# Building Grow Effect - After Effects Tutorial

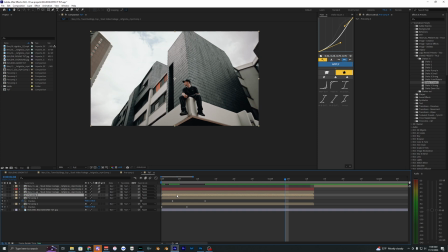Now you can see we have both of those animations, and let's just go ahead and keep repeating this process for the next ones. All right, so I just got done animating all my buildings. As you can see, my keyframes laid out here, and here we go.
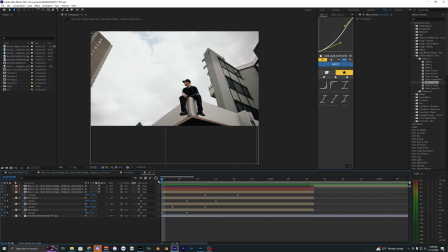Now my animation is done for my buildings. As you can see, it already looks super clean.
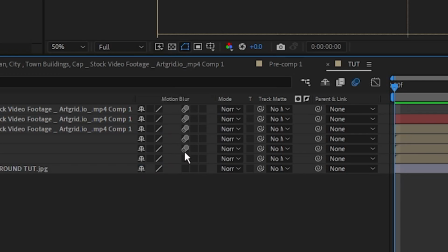Another thing, if you don't have motion blur enabled for these layers, you want to go over here and make sure that that is enabled, as well as toggle on for your composition.
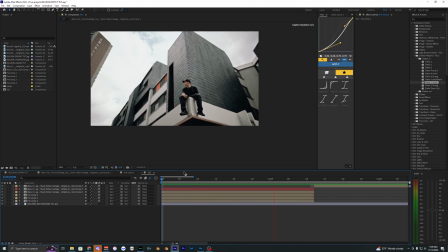That's going to help smooth out the animation.
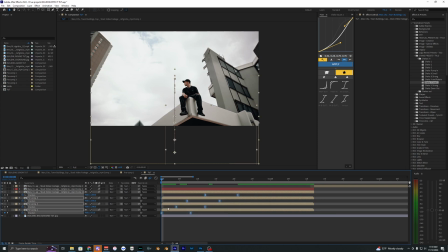If you want, you can also smooth out these keyframes by selecting them, hitting F9 on your keyboard to ease them, and it's going to create just a little bit more of a smooth animation. As you can see, if I go into the graph editor for one of these animations, it's going to be more of like a ramp instead of a linear line.
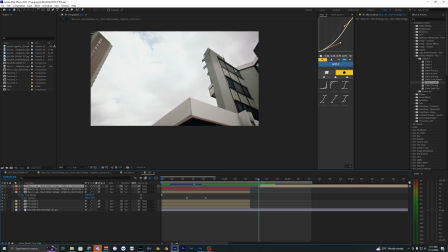So if you like how that looks, then you can go ahead and keep that. Now we actually want our video to start playing after that animation happens.
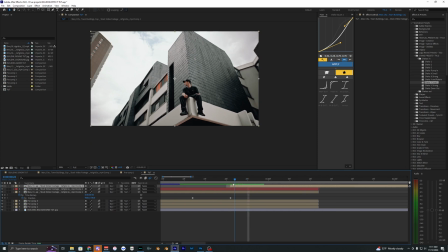So bring that video layer back in, and you want to align that with the last animation here.
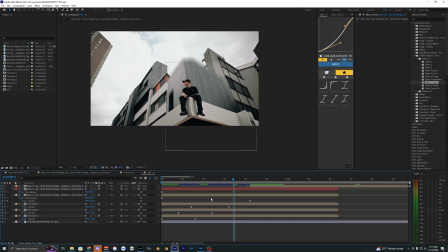It already looks pretty clean, but what I'm going to do is add some shake to this to help sell the animation and make everything come together.
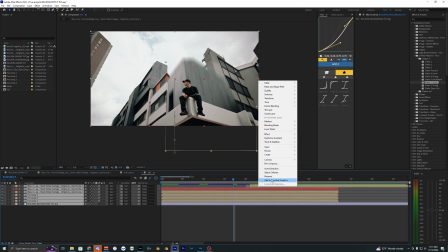So let's go ahead and pre-compose all these layers by selecting them like this.
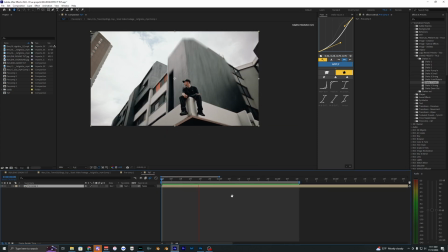And now, as you can see, everything is just bundled into that one layer. I'm going to go ahead and create a new adjustment layer by hitting Control Alt Y and just trimming it down so it starts at the end of our animation.
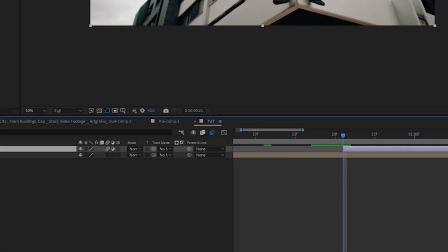I'm also going to enable motion blur on that adjustment layer, and I'm going to be using one of my shake presets here.
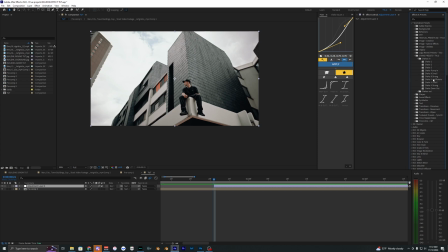So in my shake in folder, I'm going to be using my shake Y small. So just bring this onto that adjustment layer.
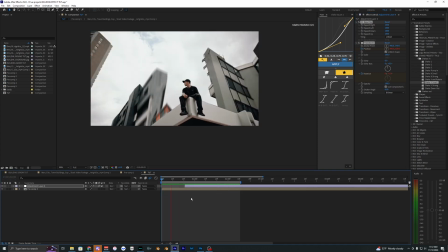Let's go ahead and play that back and see how it looks. As you can see, that just helps sell the animation and hides a little bit of the imperfections in this animation.
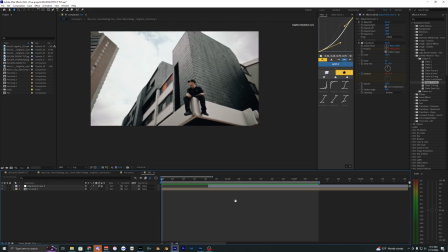So I'd highly recommend applying some different shakes.
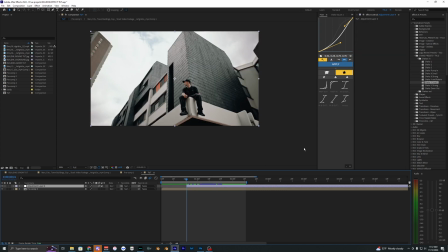If you want to use one of my shakes from my preset pack, you can go ahead and download it, link down in the description below. There's tons of different shake presets here and they're super easy to use.
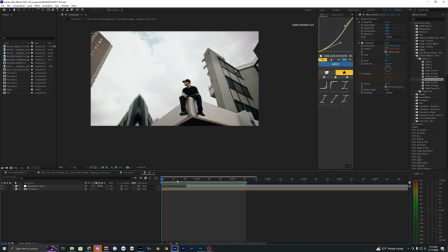Let's go ahead and try the shake wind rotate and see how that looks. That also looks super cool in this effect. Another thing I like to do is add a little bit of an animation to the camera. So on this pre-composed layer, I'm going to open up the scale by hitting S and then hold down Shift and P, and that will open up the position values as well.
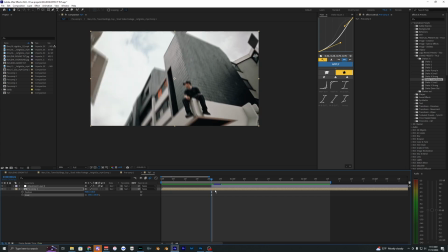Let's go to where that animation ends and our shake starts right here. Set a keyframe for a position and scale.
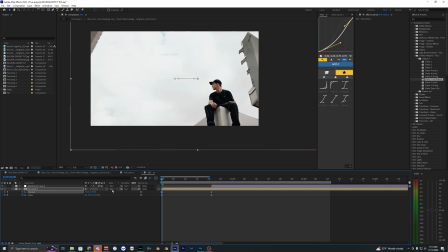Let's go to the start, scale this footage in, and then kind of move it so it looks at the first building here of our animation,
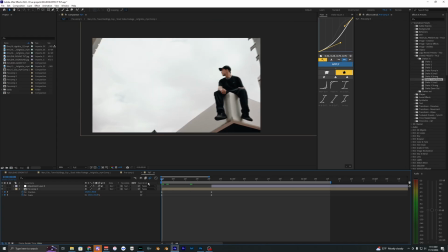as well as you want to make sure you have motion blur enabled for that layer. And yeah, that definitely makes the effect look a lot better.
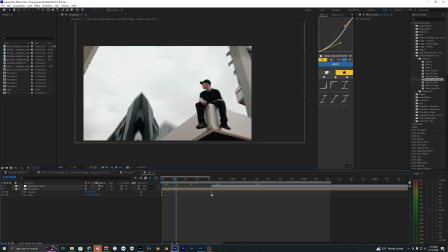It just adds a lot more motion to the footage. And if you want to smooth those keyframes out, once again, you can select them and hit F9.
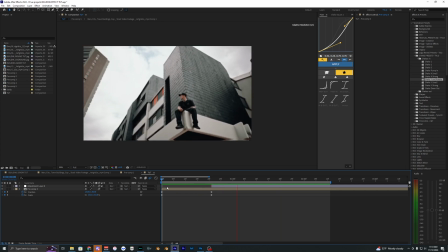And that's just going to ease those keyframes. And there we go. That is how you create this building grow effect inside of After Effects.
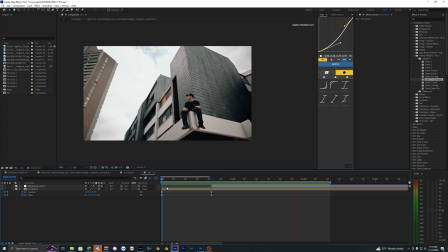If you'd like to see more videos like this in the future, then make sure to drop a like and subscribe to my channel. And I'll see you guys on the next one. Peace out.